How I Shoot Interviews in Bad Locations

But by lowering everything, adding this light, I can now adjust the ambient levels up and down by changing the intensity of that light.
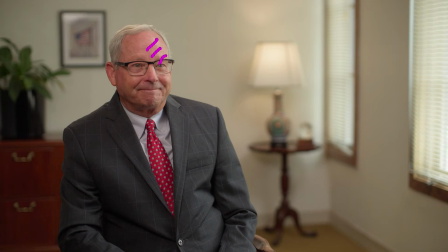The key light on him is straight from the window. I don't have any other artificial light.
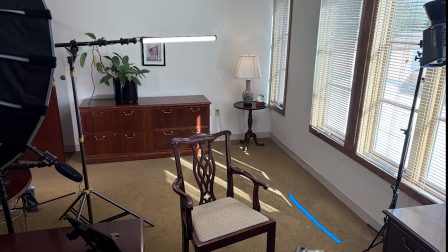I ended up putting, I have a 7x3 diffuser that I stood right next to him to kind of diffuse some of that key light coming through the window, just to make it nice and even.
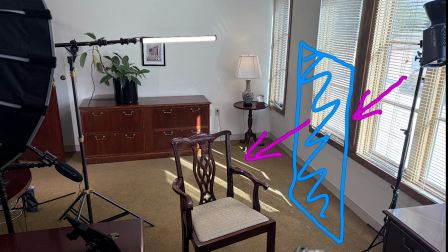I had enough levels coming through the window and through the diffuser to give me good key light on him.
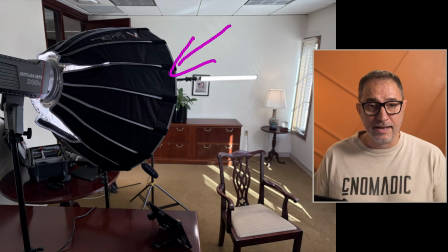So now we have this softbox. This is the 200X that's going to be used as a fill. And, that one is super straightforward.
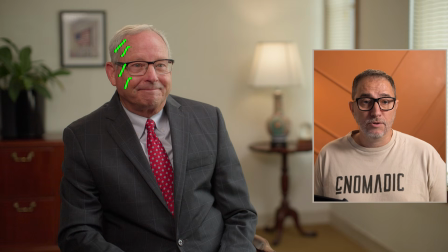It's a matter of turning it on and adjusting the levels until we have the contrast that we want, to make sure we don't have too much shadows, but still some contrast on the person's face.
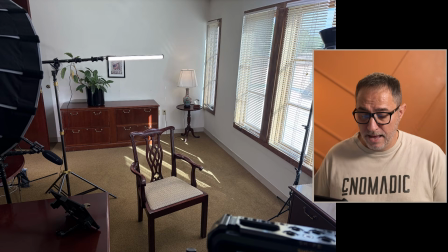And then I use my tube as the backlight, and we just want something. And I think later on we actually put the grid on there. We didn't leave it open like this. We just have a little grid just so that it shines kind of directly on top of their heads and their
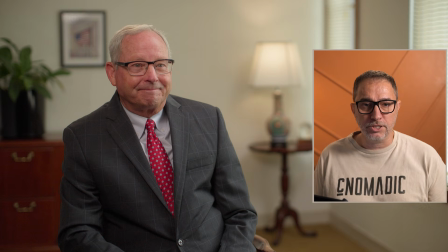shoulders to kind of try to create some separation between the wall and the person. But you can see the levels on his hair right here, and you can see how warm that light is. So I play with the color temperature as well on the tube. I always like a warmer backlight anyway, especially with white hair.
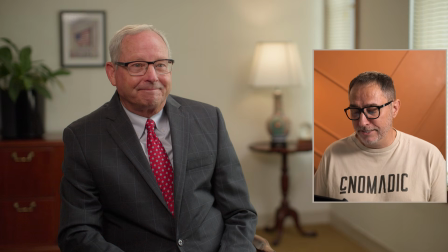Like if it was set to 56K or 5600 Kelvin, then his hair would look, very, very white. But by doing it a little warmer, I get some separation, and I like the color, and then you can see it here on his shoulder as well.
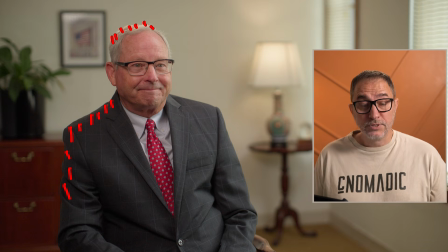And so it goes all the way down here. And so it helps by adding that, by just creating something that looks a little bit more polished.
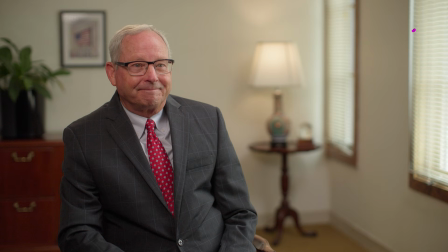The lighting is consistent between, everything is coming from the right and then gradient into the left. And so it just looks pretty natural. Now, if I remember correctly, I don't have them in the behind the scene picture, but we also added a small light on the floor here that's just shining a little bit of level on that cabinet.
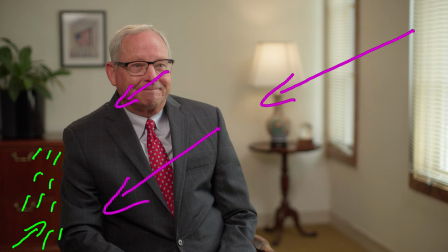I think we used a Halo 100X just on a very small stand.
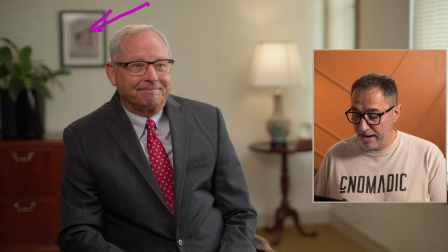And then we dressed the room a little bit by adding this frame and this plant. This plant, if you remember, was already in the room. It was just on the other corner.
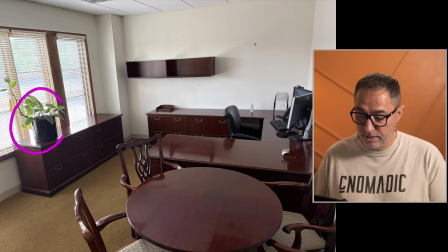It was right here. And so we just moved it here. And then there's no frame in here, but there was a bunch of nails on the wall to hang pictures. And we simply just pulled one out and then placed it in the wall.
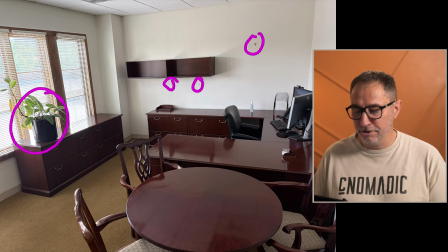This is one of those cases where you don't ask any question and you ask for forgiveness later. If they say, hey, did you put a hole in this wall? Yeah, I just pulled one of those nails here, and then we were able to find
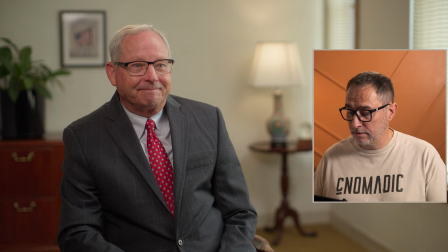a frame in the hallways, and we were able to then place it where we wanted. There's a little bit of a reflection here, but we did put some gaff tape.
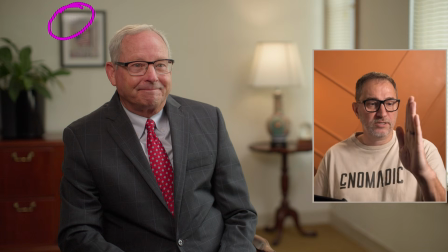So if you have reflection on a frame like that, all you need to do, so if this is the wall and the picture on it, you just kind of tilt it this way. So we just put some gaff tape on the bottom back of the frame, and it just tilts it up a little bit.
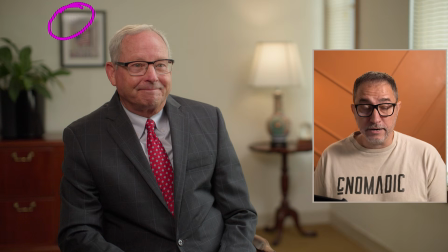And that way you can kind of control where the glare is. We didn't transform an ugly room into a pretty room.
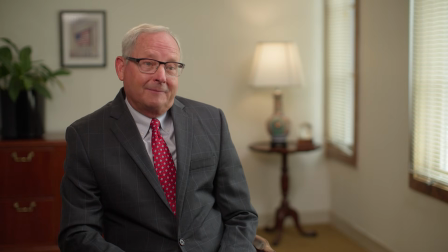What we created was a good composition, something that makes sense, something that looks professional, something that looks intentional. You don't really need a perfect location to create a professional image. You need a process. Start with the camera, find the frame, let the room guide your decision, and only then start building the light. If you found this video useful, don't forget to like and subscribe to the channel for more cinematography tips and breakdowns. And if you want to learn more about camera settings and how to control your camera to achieve the shots that you want, check out my online course, Essential Camera Settings. Thanks for watching, and happy filming.